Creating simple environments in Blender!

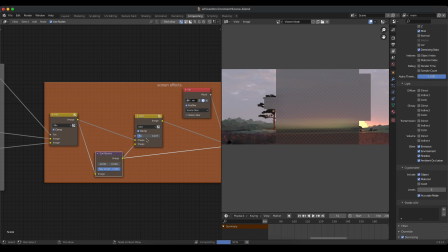(12:23)
It just takes any emissive light source and gives kind of this nice God rays effect.
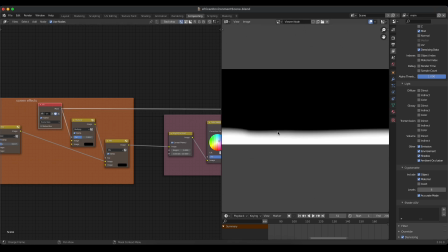(12:28)
And I just added that, a little bit to taste. That brought back some nice haziness and some of that sunlight spreading throughout the scene.
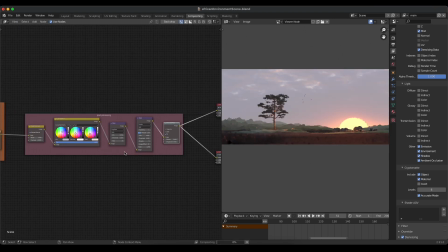(12:36)
I took that into just a little bit of post-processing, did some color balance, and a couple of glare nodes,
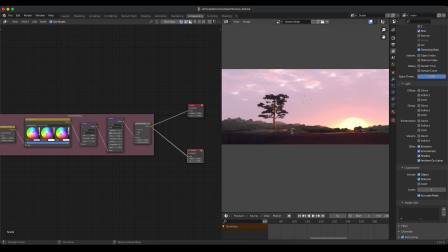(12:42)
one for a fog glow and one for streaks, just to add a few little streaks to the sun itself. And then I did do some lens distortion just to give the ever so slightest amount of chromatic aberration,
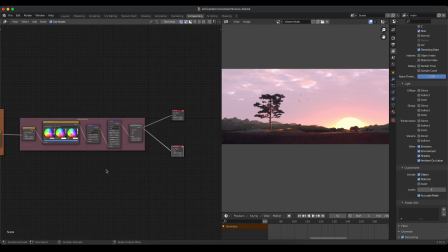(12:54)
and also just a little bit of lens barreling in there. It's very, very subtle, but enough that it helps it feel more like a real image, hopefully. So once that was all done, this was my final output from the compositor.
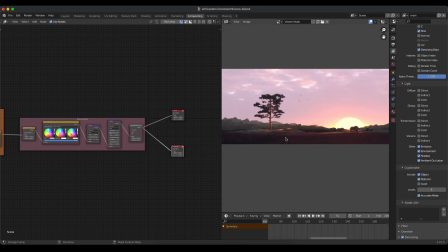(13:08)
I don't like doing too much post-processing in the compositor, so this was a fair amount for me where I could feel like I was utilizing Blender's compositor in a good way,
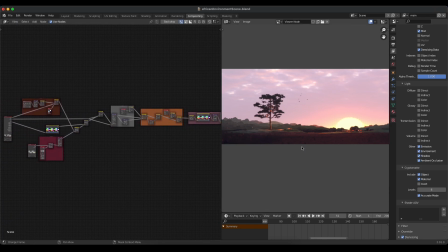(13:16)
but also staying true to the render that I set up in the 3D scene. So that was it. Those were the steps I took in the compositor and in the 3D space to put that whole image together. And hopefully you can see it was definitely more of a minimalistic approach to an environment render,
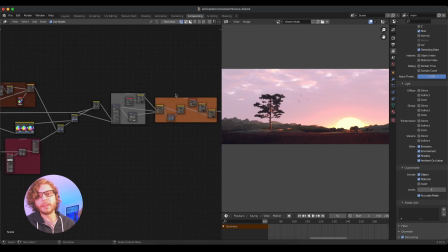(13:32)
but still ended up with a result that I was really happy with and something that would look good in a demo reel or a portfolio.
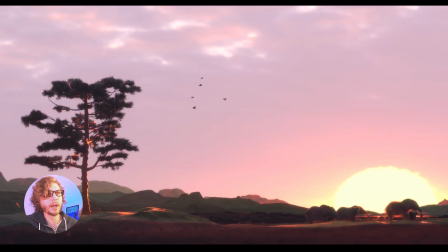(13:39)
So you guys ought to try it, see what you can do with as few amount of assets as possible. And I think you'd be surprised at what you can come up with and create.
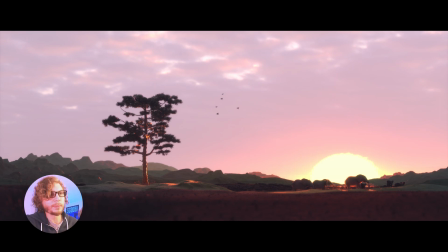(13:46)
Hope you guys enjoyed this video. Thanks so much for watching, and I'll see you next time.